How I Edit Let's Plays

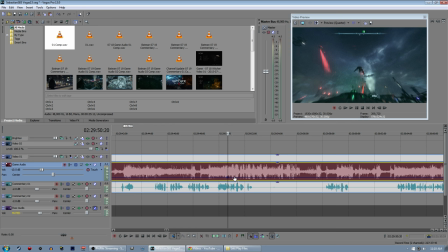960s
I could have super intense, amazingly detailed audio editing if I did this full time or something. But this is kind of the quick and dirty version of audio editing because I do this as a side thing while I also have a job.
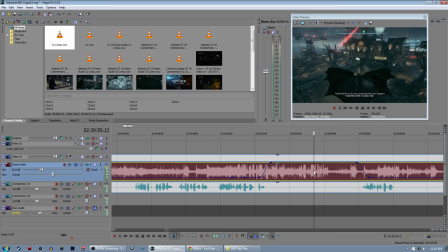975s
So here you can see from the waveform there's a bunch of dialogue here. When you click on it you can see the subtitles too which helps. But you get used to the general pattern that dialogue has. I'm doing something here where I'm going to partially raise it at first and then fully raise it after I finish talking because it's an awkward moment where I'm talking and the game's talking and usually I can make this kind of work.
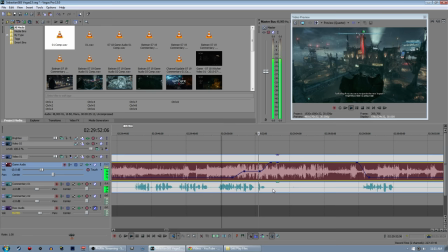995s It seems so much incredibly faster.
Oops.
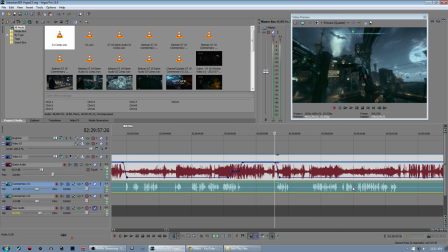1003s
As a general rule,
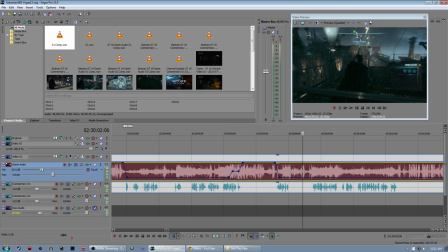1004s
people can actually be relatively okay at picking out multiple simultaneous voices separately
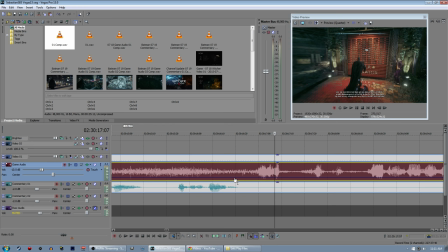1012s
so that you can actually hear which ones are which and everything you just need to be careful about balancing it a little bit so they sound separate this one's also just a very cut and dry conversation
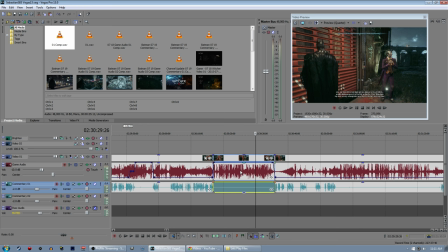1022s
this is me walking into back into that layer so i
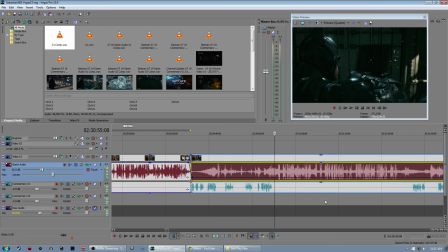1027s
generally will just mute my audio for those parts because this time these times where someone's talking for 20 seconds or five minutes sometimes or 15 minutes sometimes in
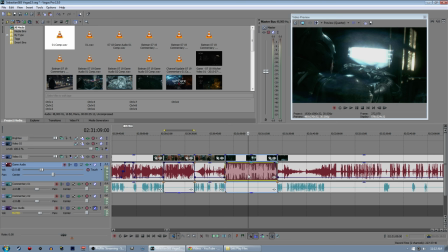1038s
a witcher's case uh i might like check my phone or take a drink of
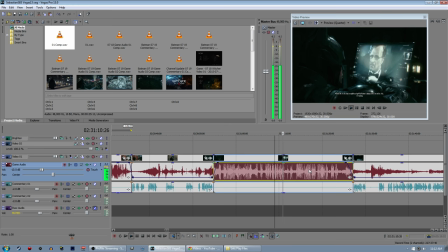1043s
something and there's all sorts of background noises that can happen so it's a good idea just to mute my audio each time bad enough keeping miss gordon's abduction a secret but this it's wrong we have to make sacrifices alfred consider those sacrifices wisely sir so this whole time i could be making all
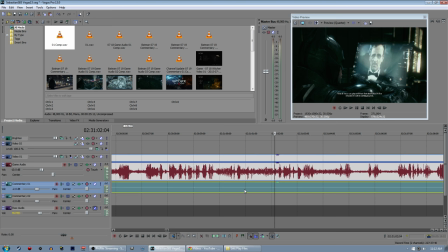1060s
sorts of background noises but you guys can't hear it because I muted my audio. In this case, the track looks kind of clean, though.
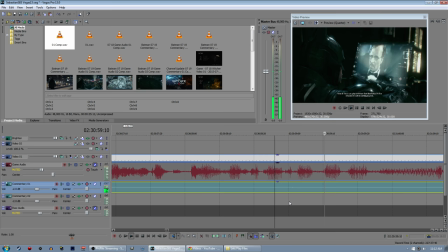1068s
There's one little flicker there. Let's see if I can hear it. Yep.
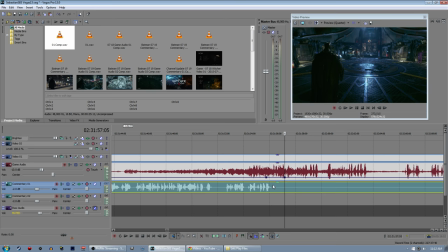1073s
I was probably drinking something. Gross mouth noises, yeah. The constant reminder that there's a human behind the microphone and they're full of germs.
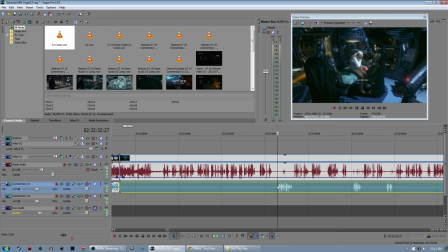1083s
All right. Just going to go ahead and walk you through this whole process. This part's relatively straightforward.
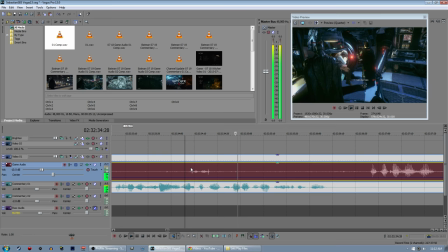1089s
The in-game audio, even after compression, is super quiet here.
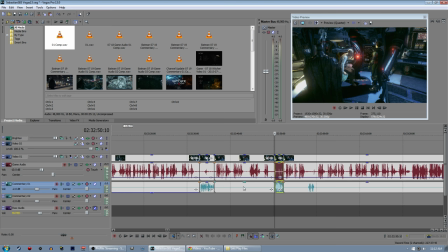1092s
Most people have straight-up evacuated at this point, so I actually won't even bother creating separate envelope tracks for each of them. I will selectively mute my own audio for all the extended dialogue, but I won't actually edit the in-game audio back and forth.
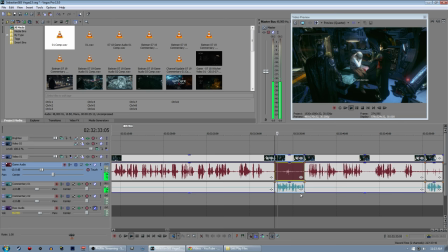1107s
I'll just create an envelope before and after the entire cut series of conversations and drag the whole thing up at once.
I mean, not necessarily. Most people have straight-up evacuated at this point.
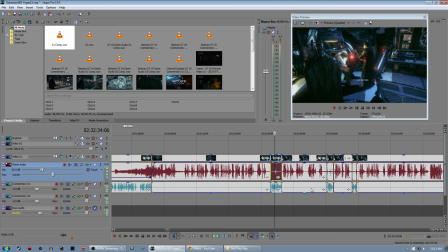1117s
So as you can tell, even though I did not bring down the game audio, because it's already low in that part anyway, it doesn't matter. You get a slightly louder, more clear sound of that one device being operated.
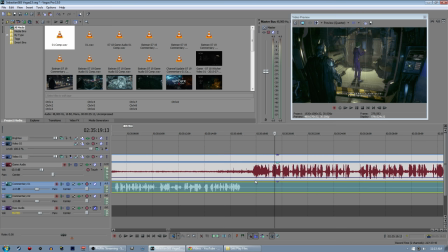1131s
Most people have straight up, and that's about it. It doesn't overpower my commentary, so I don't have to worry about it. Now the repetition sets in.
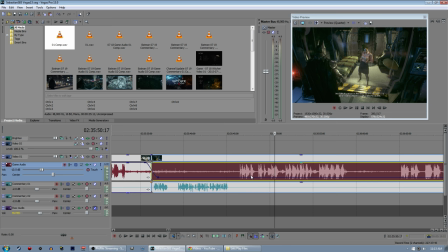1139s
Bear with me for a moment. Ironically enough, this is an unedited audio editing.
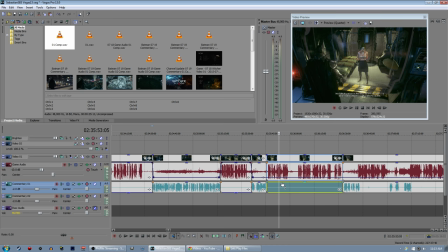1145s
It's a video about video editing, and it's unedited. I didn't actually have to create that end envelope there.
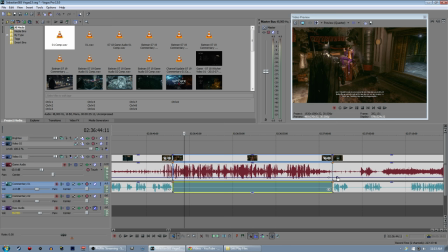1152s
Part of it's because I just want you guys to get an idea of how long some of this might take when I'm editing an episode,
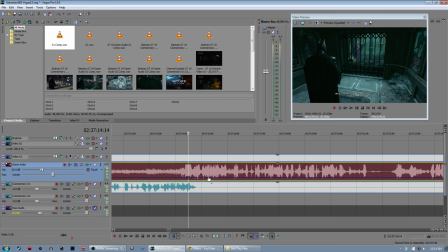1158s
and then you multiply that by the number of episodes I make, and you get a good idea of how long it takes to edit some of this stuff.
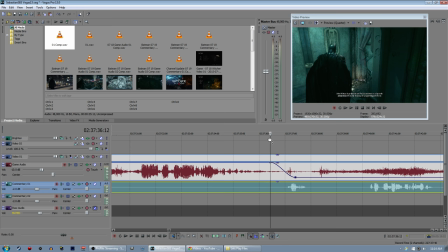1165s
Some stuff takes way less time to edit.
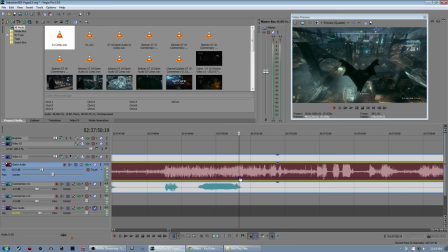1167s
If I'm editing a Darkest Dungeon or Massive Chalice or a lot of these PC indie games that have very minimal dialogue,
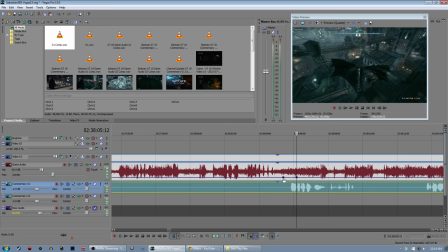1176s
usually an announcer that kind of says the same thing over and over again. It's like twice an episode.
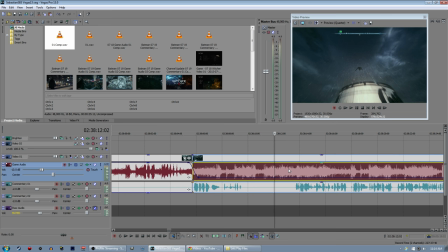1180s
I'll have one little thing where the audio gets louder, but otherwise I'm just like, video start here and end here.
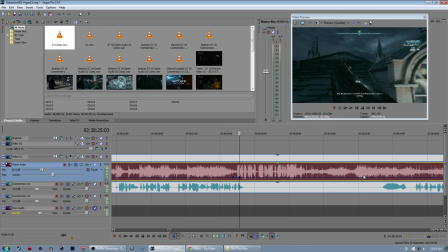1186s
The end. And I'm done editing that in a couple minutes, aside from the time it takes to compress audio.
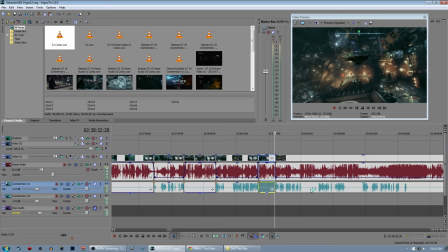1192s What they think. Scarecrow's a real buzzkill. He should put something funny on it or something. Whee!
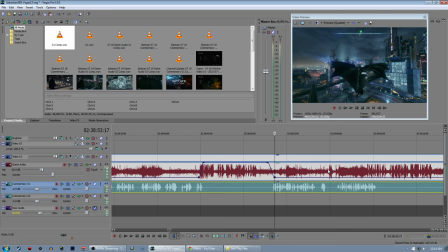1199s
I'm an idiot. I'm extra self-conscious of all the bullshit that I say in videos when I'm also in the process.